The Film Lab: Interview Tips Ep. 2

The second thing you need to remember is headroom. Your subject does not need any space above their head. It just, trust me, it ends up looking weird. What you should do is compose your shot so that your subject's eyes are about 2/3 of the way up the frame.
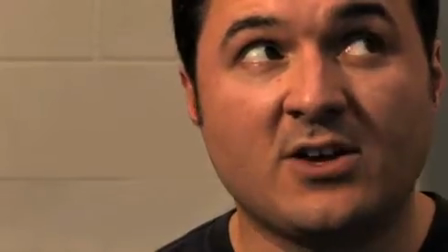[4:49]
Remember your rule of thirds here. Remember, if you have to cut off the top of someone's head, that is fine.
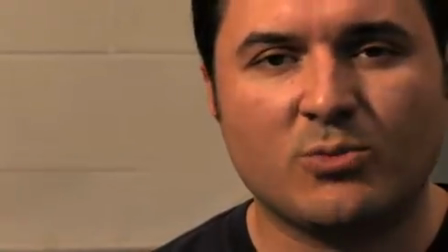[4:55]
It may seem counterintuitive, but trust me, it looks normal, it looks fine. Next time you watch TV, watch out for shots like this.
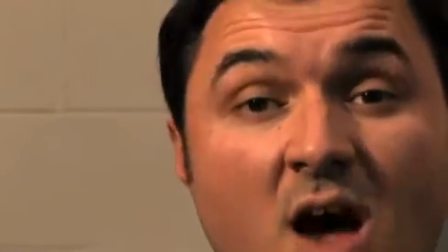[5:02]
You'll see them all the time. But what's not fine is cutting off someone's chin. And that's to do with a third tip, which is this. Compose so that your subject isn't breaking frame all the time while they're talking. And remember to keep an eye on their hands and shoot in a way so that the hands aren't popping in and out of frame all the time,
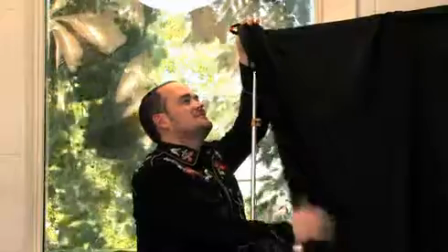[5:27]
because it's really distracting. The last tip is this.
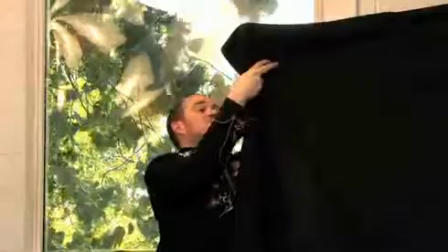[5:32]
Spend as much time thinking about the background of your interviews as you do about the foreground or the subjects in them.
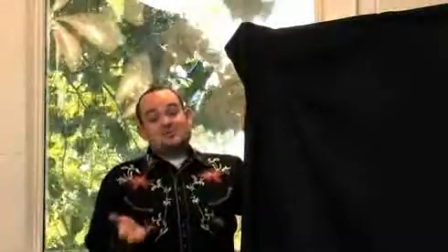[5:40]
Because the environment that you shoot your interviews in will say about as much about your subject as their own mouth would do with the words.
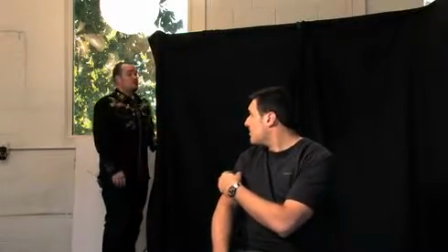[5:48]
And if you're in a location where all of the backgrounds are ugly or distracting or just not what you want in your movie,
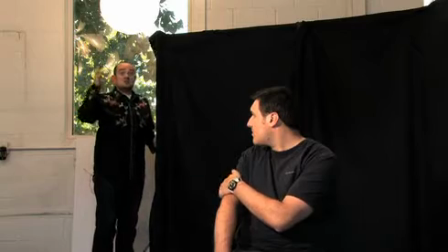[5:54]
you can build for $10 what grips spend hundreds on, even though theirs are a lot nicer than this.
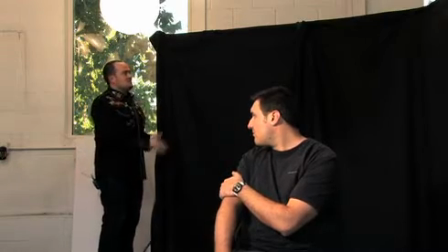[6:01]
This is a black background made out of 5 yards of cheap fabric from a fabric store, and it's strung across a couple of spare stands.
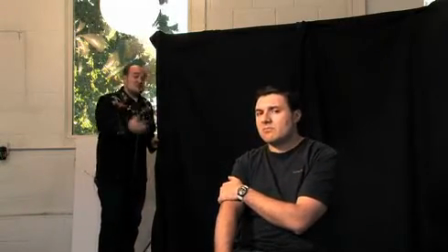[6:09]
Black background might not say much about your interviewee, but it will lend what they say a certain gravitas.
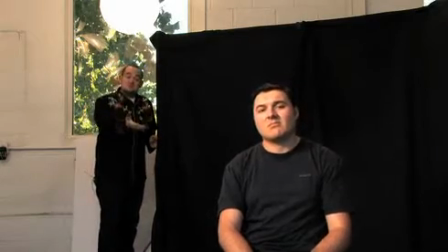[6:18]
So that's all. Remember, diffuse your light, watch your nose room, your head room,
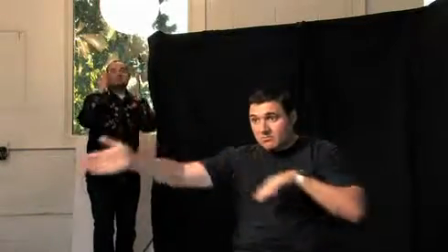[6:24]
and don't let your subject break the frame with their hands when they're talking about the thing in the do.
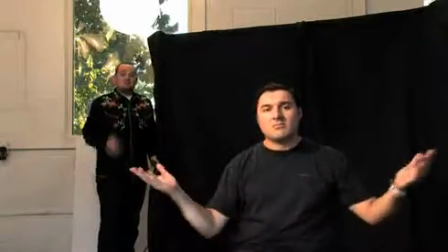[6:30]
And always pay attention to your background and be creative. Thanks. That's all. See you again soon.